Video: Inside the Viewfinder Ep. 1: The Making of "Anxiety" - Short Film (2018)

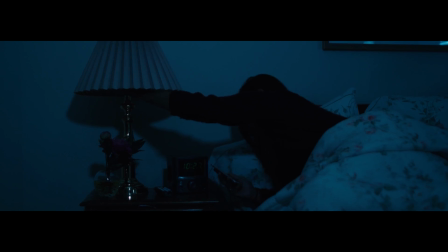483s
This final technique of the whip pan is only really done at the end of the film.
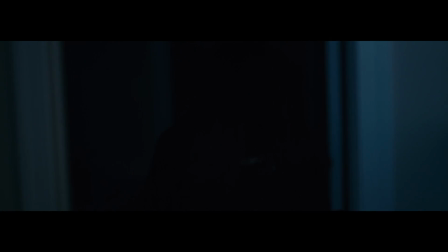488s
We tried it 2 different ways, and they both kind of worked.
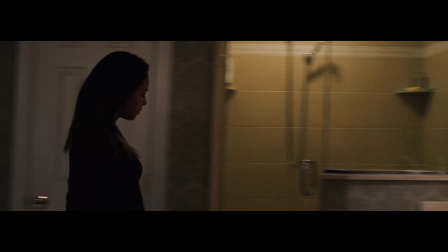492s
One was to make it look like a natural pan, which was my personal favorite, and the other one was to make it look unnatural.
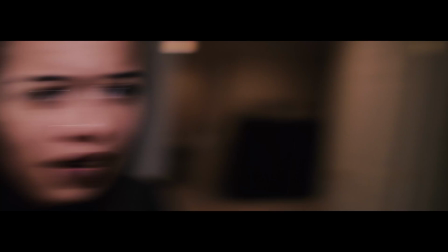500s
And the way we made it look unnatural was by changing the millimeter and the location of the camera between shots,
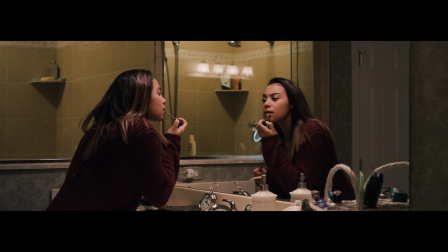507s
which made it seem more like a transition than an actual pan.
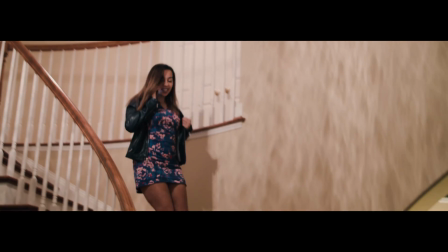514s
But the actual whip pans are like the conversation at the end. You have to whip pan at a very specific time.
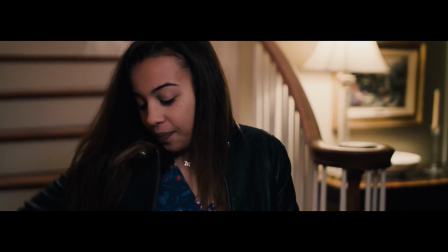519s
And again, what you're trying to do is don't adjust anything. Don't mess with the camera.
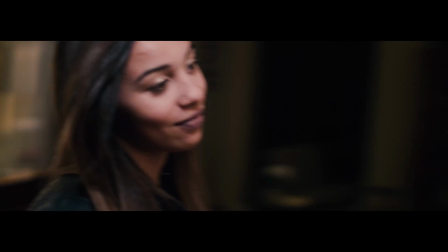525s
You're going to want to leave the camera in the exact same settings. You're going to want to pan the exact same way every time.
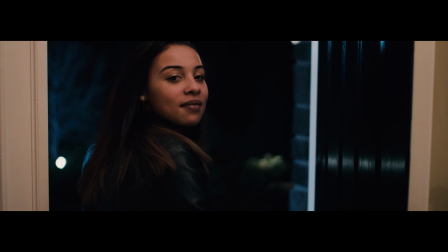531s
You're not going to want to move your feet. You're going to want to act as if it's real.
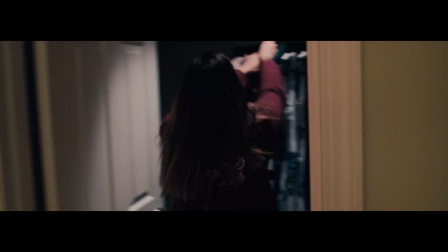537s
Think about all the logic of if this was a real pan, obviously your feet wouldn't move,
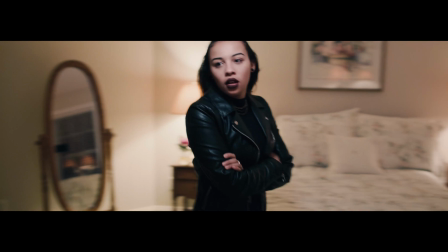542s
obviously the millimeter of the lens and the focus and all that wouldn't move, everything would stay the same,
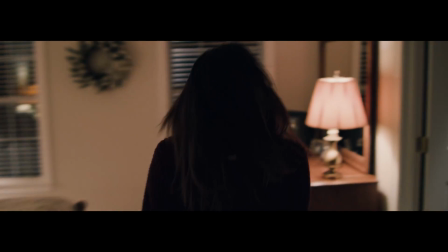547s
and that's how you sell the effect. It took a long time though, it's very difficult, and it looks rather silly to just be flinging the camera around,
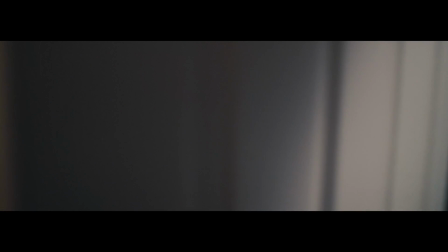556s
especially when there's only one person there and there's really no one you're switching to. You have to have a lot of confidence in yourself to know what you're doing in post to make it work.
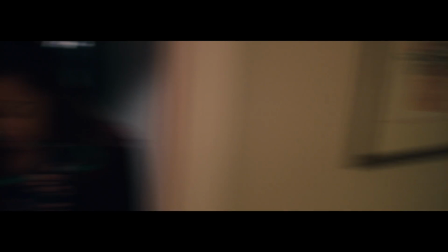565s
And then it's just going frame by frame and cutting it and fading it at the proper point to make it look seamless.
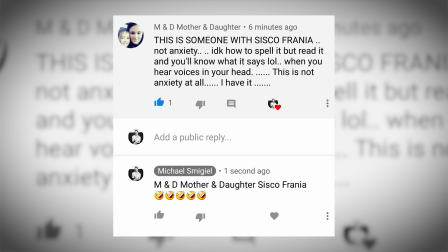570s
This is someone with schizophrenia, not anxiety. I don't know how to spell it, but read it and you'll know what it says. When you hear voices in your head, this is not anxiety at all. I have it. So to end this video, let me just ask you guys one thing. Can you please stop commenting and subscribing? All of that stuff goes directly to my phone, and I'm not sure how to turn it off. It's actually rather annoying. Can we start some sort of email chain or something where one subscriber is in charge of emailing everyone else when I post something, and we'll just have some sort of community that way so that I don't get bothered constantly with your consistent subscriptions and comments and whatnot. So it'll just make things a lot easier on me. Thank you.